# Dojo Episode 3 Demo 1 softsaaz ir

As you're discovering, Photoshop is insanely powerful. We've only scratched the surface of its capabilities. Let's hop into Photoshop and look at this exercise again to see what else we can learn.
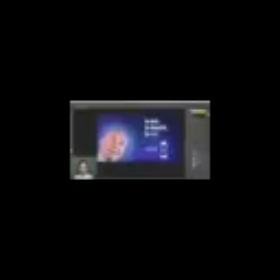I've picked out a handful of style frames for this exercise. Let's take a look at them. This first one is for Corin Saul, and I think it's doing an excellent job at finishing everything off. It's got a nice composition, and I just love all the hand-done elements in here. All of these little glow streaks coming off with the texture, the hand-brushed look is awesome. The added little effect of the glow off of Joey's head is awesome. And even these little accent marks that this designer incorporated into the text treatment is really great too.
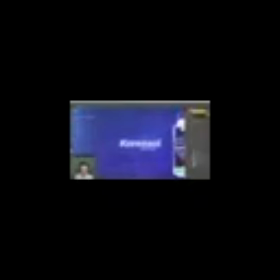And I mean, look at that background texture. It's beautiful. I love that grittiness. It just feels so unique. And there are layers and layers of elements underneath all of that texture to add all of this depth to the background,
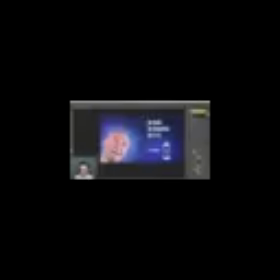so it's not just a flat background. In fact, let's just open up the background and look at all of these adjustment layers. If I turn all of these off, look how flat that background becomes. And then there's even more. There's a glow layer here. There's a texture layer.
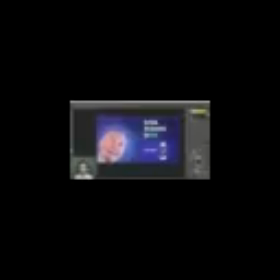This designer put a lot of effort into all of the layering of this background to give it so much dimension, and I love the way that it came out. Now, one thing that I think could use some help is the way that the photo of Joey has been stylized. It's a little bit too purple for my taste. I think, yes, it does go along with the brand, but it just seems unnatural. He looks a little bit too much like almost like a blueberry. So I would come to the photo filter here and just turn down the density. It doesn't have to be much. You know, it was at 30. Maybe we'll back it off to something like 18.
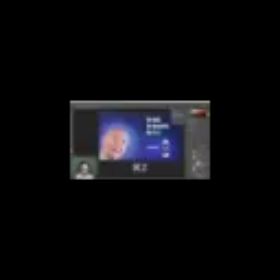And just that simple difference going from here to here brings back some of that flesh tone back in. Another thing that this designer did was used a curves layer to add some contrast, which I think is a great idea, but because of the way that curves works, it's adding in some saturation around, you know, his eyes here that maybe isn't that flattering. It's oversaturating some of those reds. So instead of leaving the curves adjustment layer on the normal blending mode, a really great trick is just changing this to a luminosity all the way at the bottom. And that way it's only affecting the brightness or the luminosity of the pixels and not the hue or saturation.
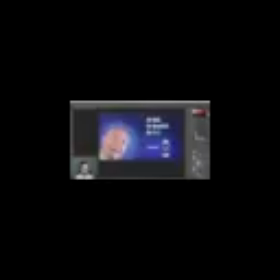So if I turn that off and back on, you can see what that's doing now compared to before, where that was making everything just a tad more saturated. I know it's very subtle, but it does make a difference. So with those two little adjustments, I'd say this is ready to go. If I go to my history panel and just go back to the beginning, you'd see I barely changed anything.
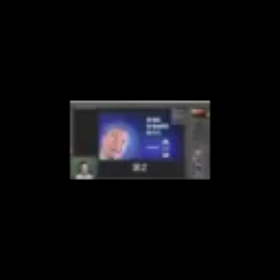It's really just stuff to do with the way that this photo was treated. But overall, this is just an excellent example of finishing off this project. All right, let's go to our next example, which is for the ear shots. And I think this designer just did an awesome job of having fun and trying some unique things. There wasn't a lot in this brief regarding the design of the brand. It was a very simple, straightforward color palette of this red and white, which could make it difficult to figure out what to put in the background. Because if you put the same red, then you're going to lose that logo, or at least the box part of it and the text down here.
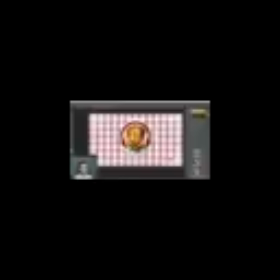So I think that what this designer did for the background was pretty genius, using this picnic table tablecloth texture in the background is a lot of fun. It's very playful, and on top of all that, it fits with the colors of the brand.
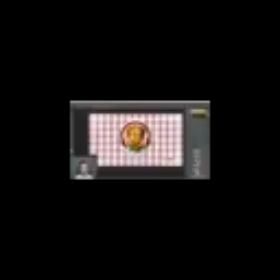So really clever thinking there, and I think this worked pretty well. On top of that, the designer colored these headphones to match the brand, and I just want to jump into the smart object here to show you just how much work this designer put into getting these to look so natural.
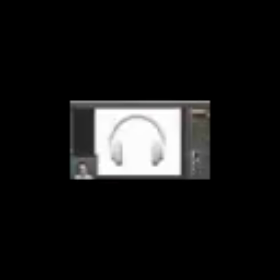If you remember, the stock photo just looked like this. It was a white pair of headphones. So first, the designer cut it out, obviously. He turned these layers off one by one. So we've got our base headphone layer with a color overlay, and that's how this designer got them to turn red.